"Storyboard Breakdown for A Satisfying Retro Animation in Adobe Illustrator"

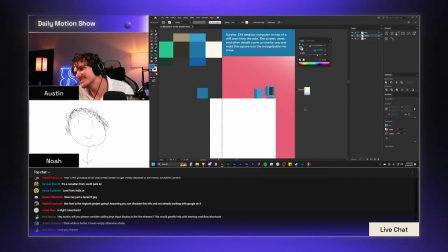(47:53)
It worked better with these. Did it work better with those colors? I don't know.
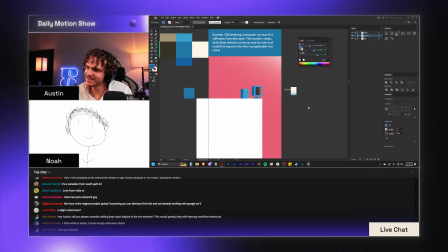(47:59)
I can't tell anymore.
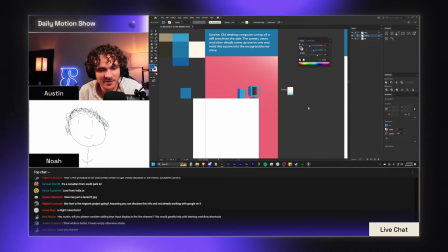(48:05)
Jeremy says, I think white is better. It looks empty otherwise. On the monitor?
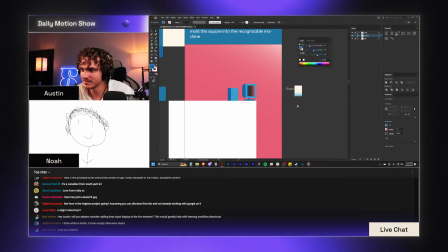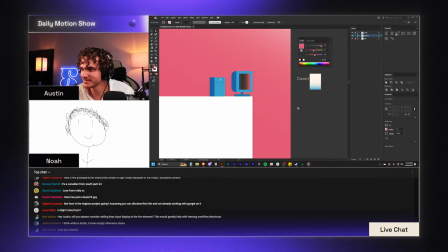(48:15)
Or what? I don't know. I just don't know, y'all.
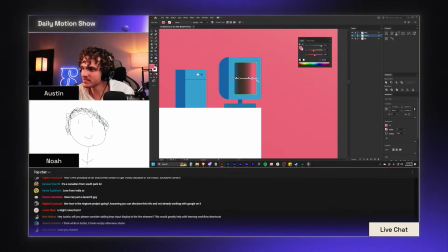(48:24)
This is a tricky style to figure out.
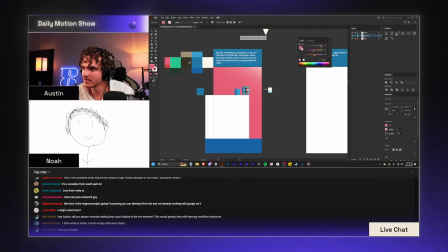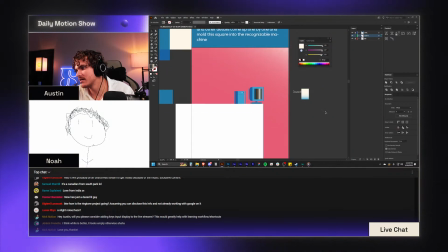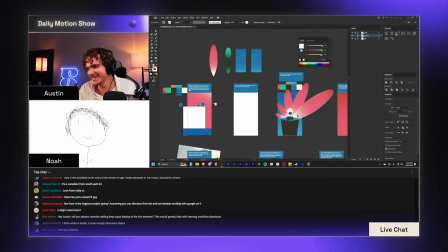(48:36)
Like, does that point out too much now? I don't know. I'm overthinking so many things here.
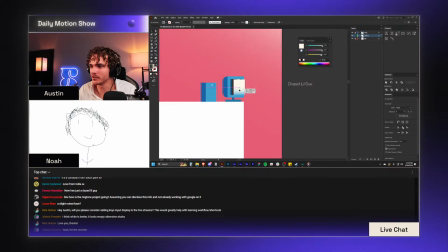(48:48)
Oh, as in like it just being white? I love that I'm even worried about this, considering it's going to end up having that on it anyway.
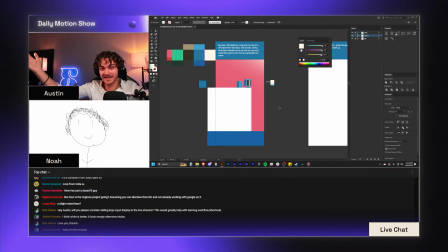(48:55)
It's going to look like that for all of like a second, maybe. I'm sitting here to freak the fuck out over it.
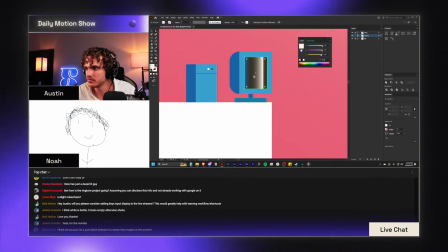(49:06)
I think it's because it's a pure black instead of a darker blue. We can try that.
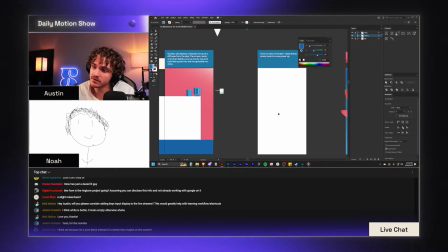(49:16)
That's, you know what? That actually helped quite a bit,
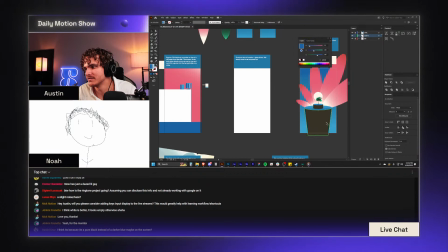(49:20)
although that might give us problems later then when we have the like actual dark parts there, but maybe it won't.
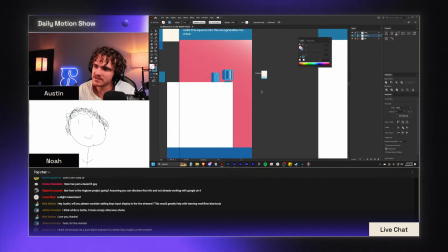(49:31)
Is it a hyper concentration of detail that I'm struggling with here? Is that it?
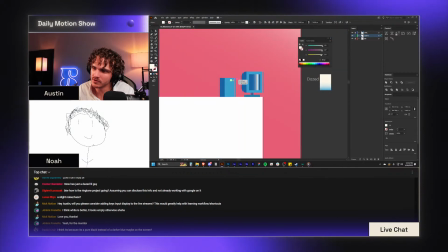(49:35)
Like if I remove this and this?
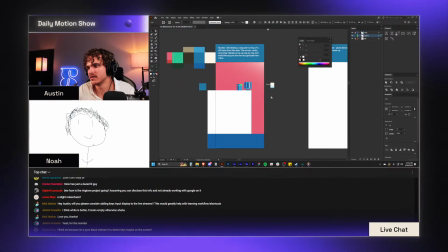(49:42)
Nah.
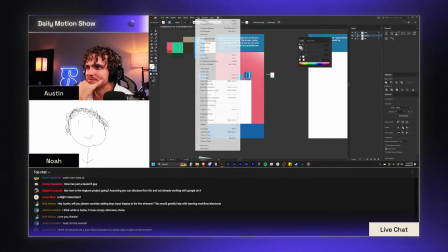(49:46)
Why does it look so goofy, guys?
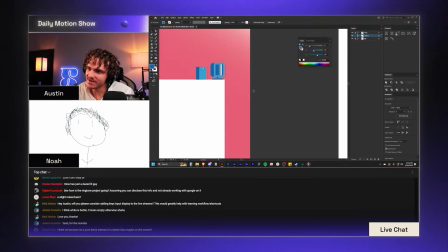(49:52)
I can see what I want in my head, and it's just not there.
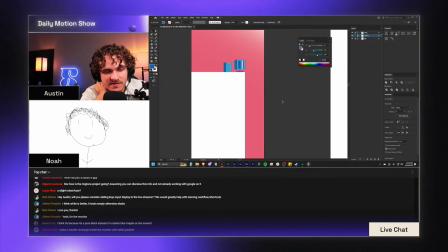(49:57)
I can't point out what it is. Resvon says, make a smaller rectangle inside the monitor with radial gradient.
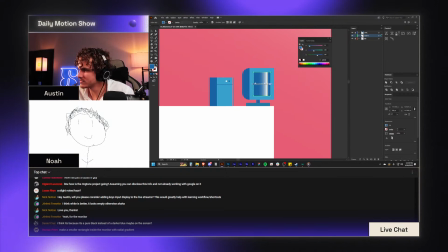(50:06)
For why? You talking about just doing like this sort of action?
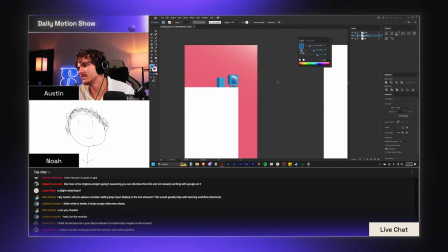(50:15)
So it's a curved reflection instead? 'Cause I'm not opposed to that.
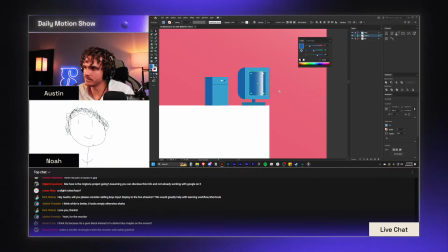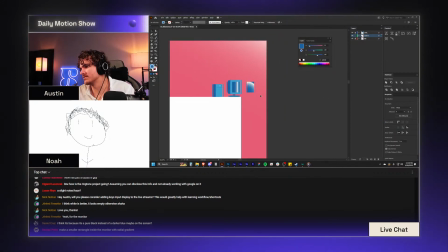(50:27)
I mean, what do we think? Does it look better with the radial or with the linear?
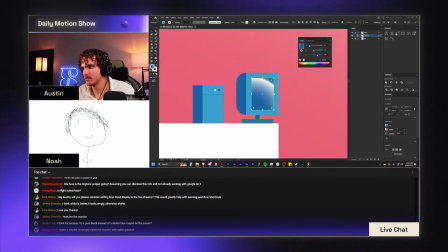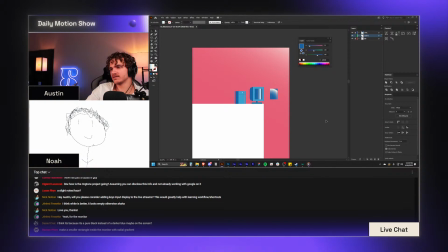(50:36)
I don't know. I kind of like how that turns out. It almost makes it look like there's just like an orb that's stuck inside this thing.
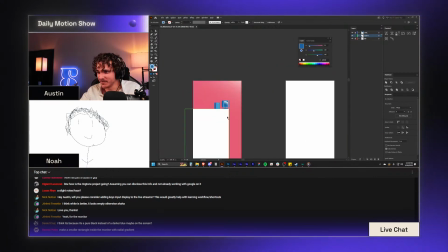(50:45)
Do I use radial and... I mean, I guess it doesn't matter. I don't necessarily have to like choose a perfect style right now or anything.
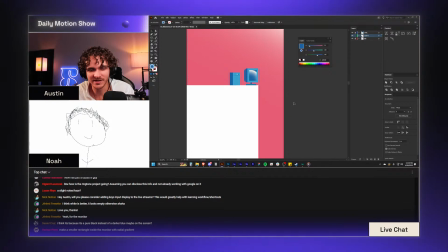(50:54)
But I guess that kind of works.
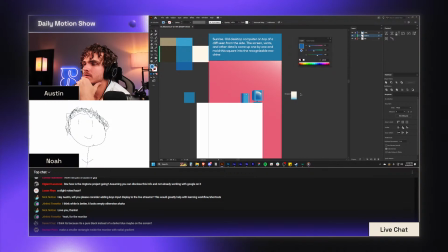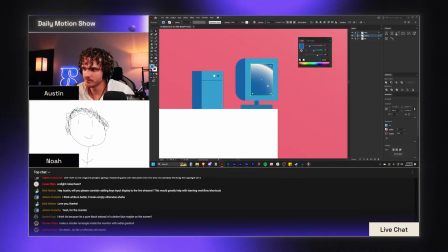(51:04)
Like a reflection all around, you say? Oh, I see what you're saying.
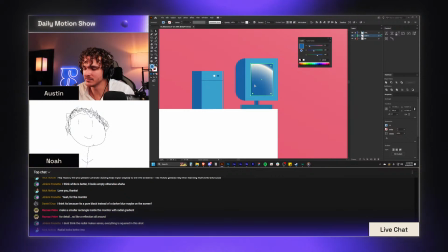(51:11)
Like an inner glow or something. Well, now I'm getting mixed signals.
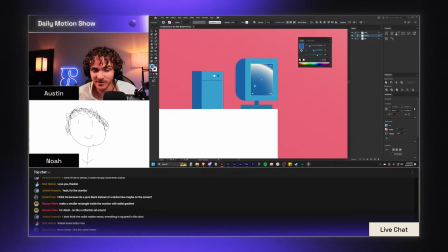(51:16)
Jeremy says radial doesn't make sense because everything is squared in this shot, but then Nick says radial looks better, and so does Daniel.
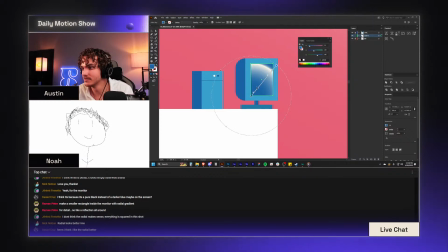(51:25)
So I don't know who to believe here.
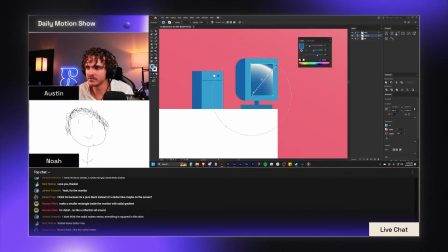(51:32)
I get what you're saying about having just like a glow on the inside of this thing, but I don't know that
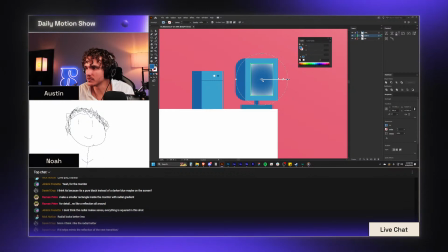(51:42)
I'm super on board with that.
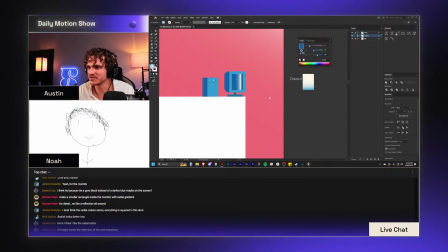(51:47)
Because then it's like too much of a hyper concentration of detail, I feel like.
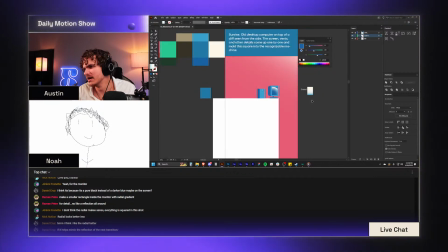(51:53)
If it helps mimic the reflection of the next transition. I guess it won't really matter that much.